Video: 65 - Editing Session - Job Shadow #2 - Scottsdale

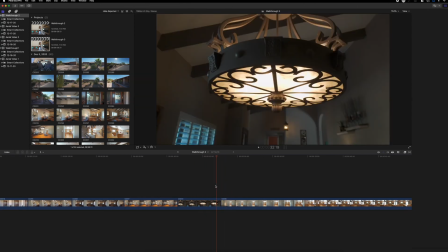(28:56)
See how, you spend a couple minutes on a clip and then just delete it like that.
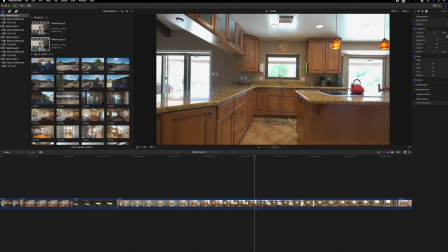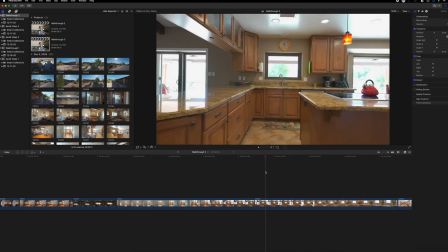(29:15)
But trust me, I'll find another shot to blade speed. I don't want to go all the way all up in there. I went too far in there. So this shot's very boring getting through this doorway, so that's when the blade speed comes in handy.
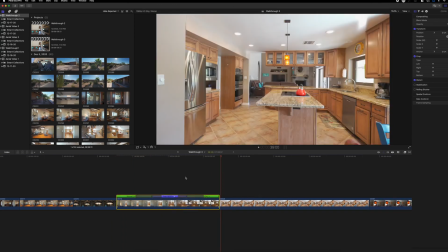(29:33)
Make it fast. Let's do the old 1200.
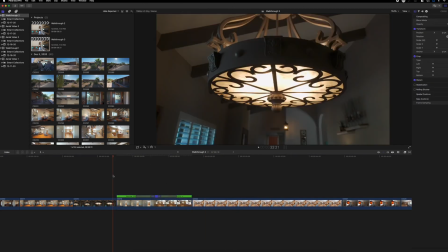(29:39)
All right. All right, so we're here. Now we're here.
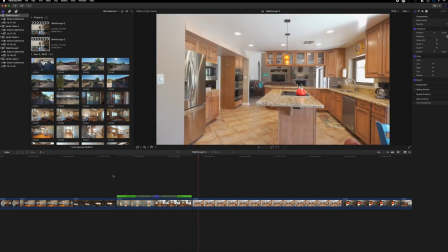(29:45)
Going through in the kitchen. Let's transition to another shot. All right.
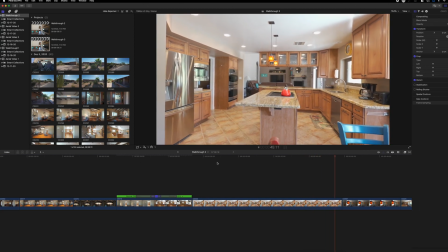(29:53)
Man, I am moving slow. Hold on, let me see if I have a better kitchen angle.
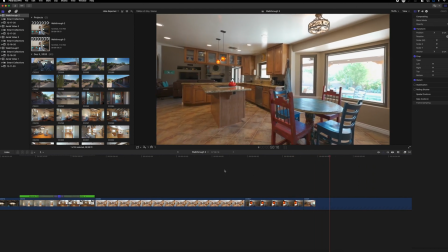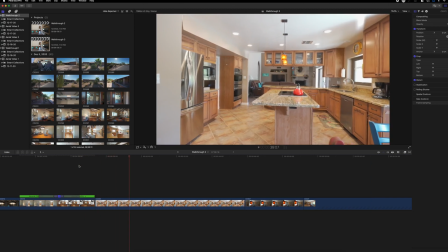(30:03)
I had that shot that I was closer up. But hey, let's mix it up. Let's, we got a slower pace shot. It's cool. No big deal. Might need to stabilize it even though I'm moving slow. Yeah, let's go ahead.
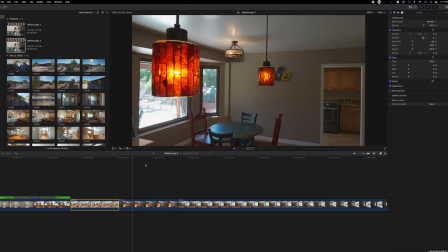(30:20)
Throw a little stabilizer on that.
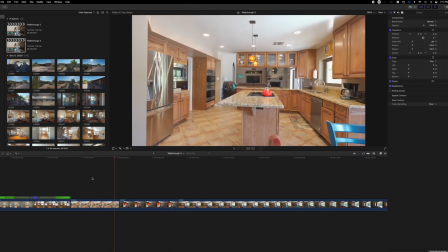(30:27)
Yeah, all right, so we're slowing it down.
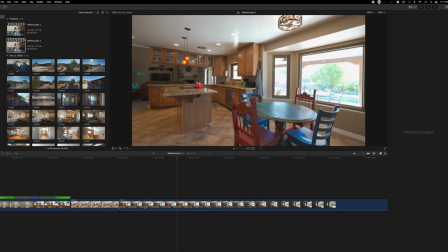(30:33)
Honestly, don't even like that B-roll shot that we got.
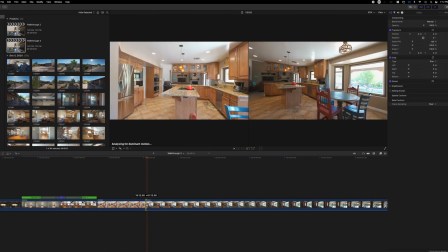(30:41)
This one, if it works, probably start it right there. And it would be a blade speed because it's taking too long to get over to the window.
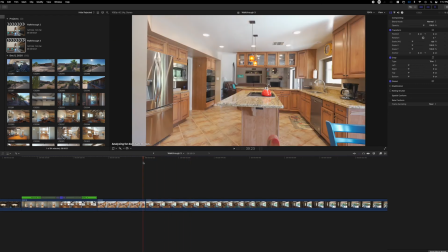(30:51)
So let's see. All right.
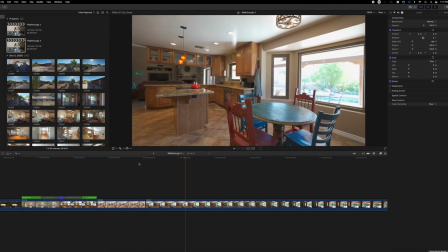(30:56)
Blade speed, Shift B.
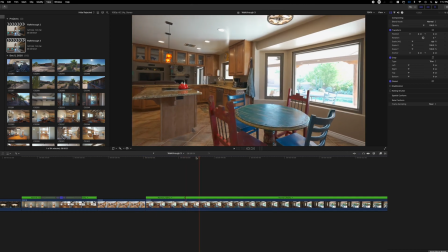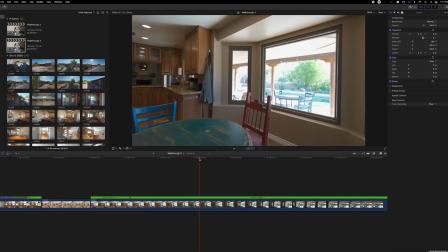(31:04)
And the space bar is what's starting and stopping your timeline.
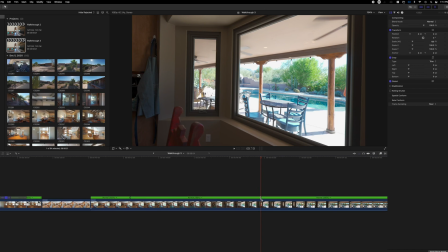(31:09)
Let's roll out here when the good views start to pop in here.
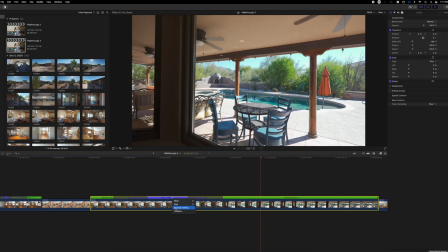(31:18)
Let's try this 1200 blade speed action.
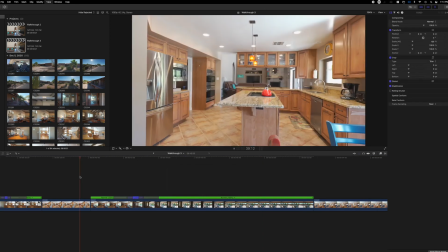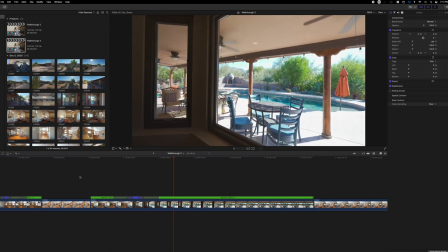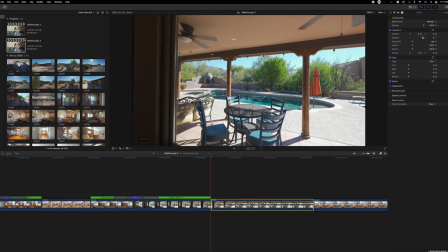(31:34)
All right, that might be good. Stabilize that as well.
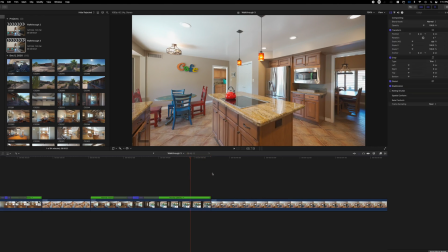(31:38)
I could tell I was a little shaky on the footage. Let's go to this next one.
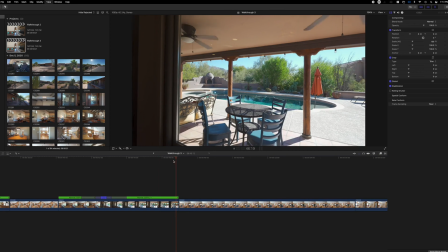(31:44)
All right, here's a missing kitchen shot that we needed.
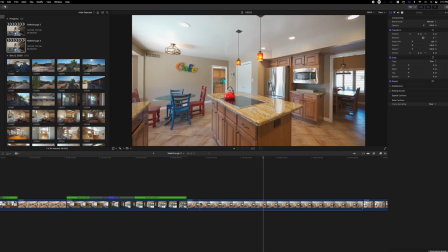(31:52)
Just looking for something like this.
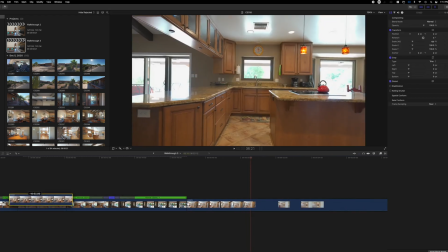(31:58)
Let's move this. We need this over here as a, after we come into the kitchen.
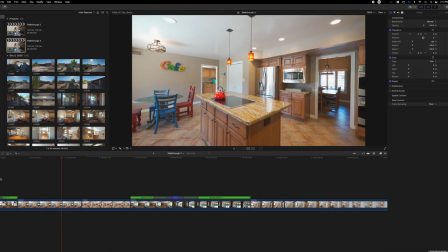(32:04)
We need like a kitchen establishing shot, which could use a little bit of stabilization. Because definitely you want to get multiple shots in most kitchens unless it's not a selling feature.
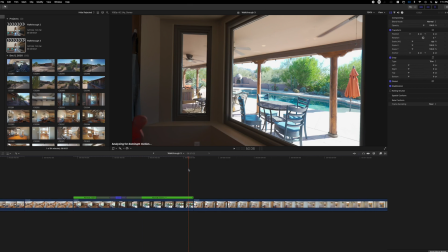(32:19)
Most people have they take pride in their kitchen, and kitchen's usually the place that looks pretty good.
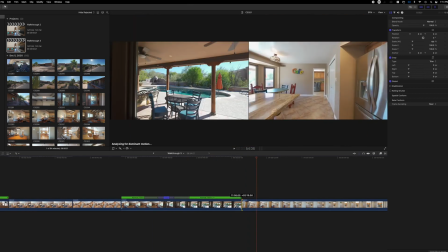(32:27)
All right, right here. Let's start further off here.
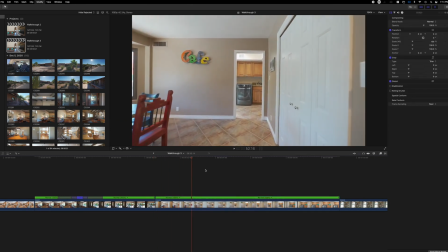(32:37)
Let's get there faster.
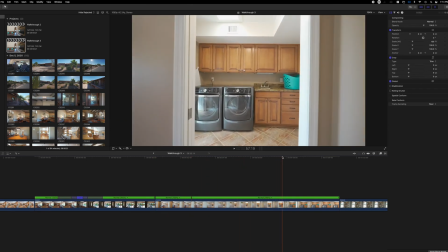(32:42)
And we'll get the entry into the doorway. That
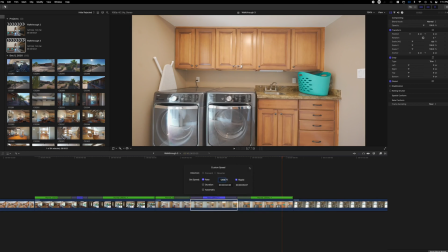(32:49)
autofocus turned out nice. Stayed focused on the appliances.
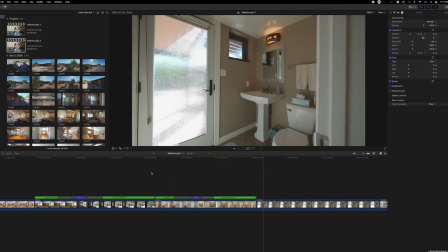(32:54)
All right, let's see.
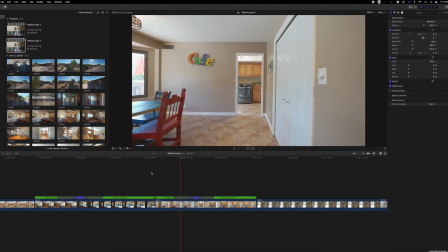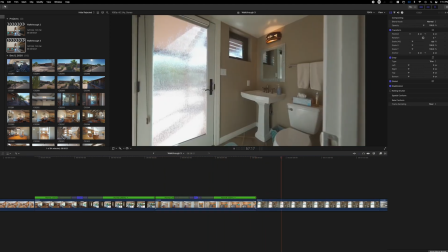(33:02)
All right. Probably a little bit fast.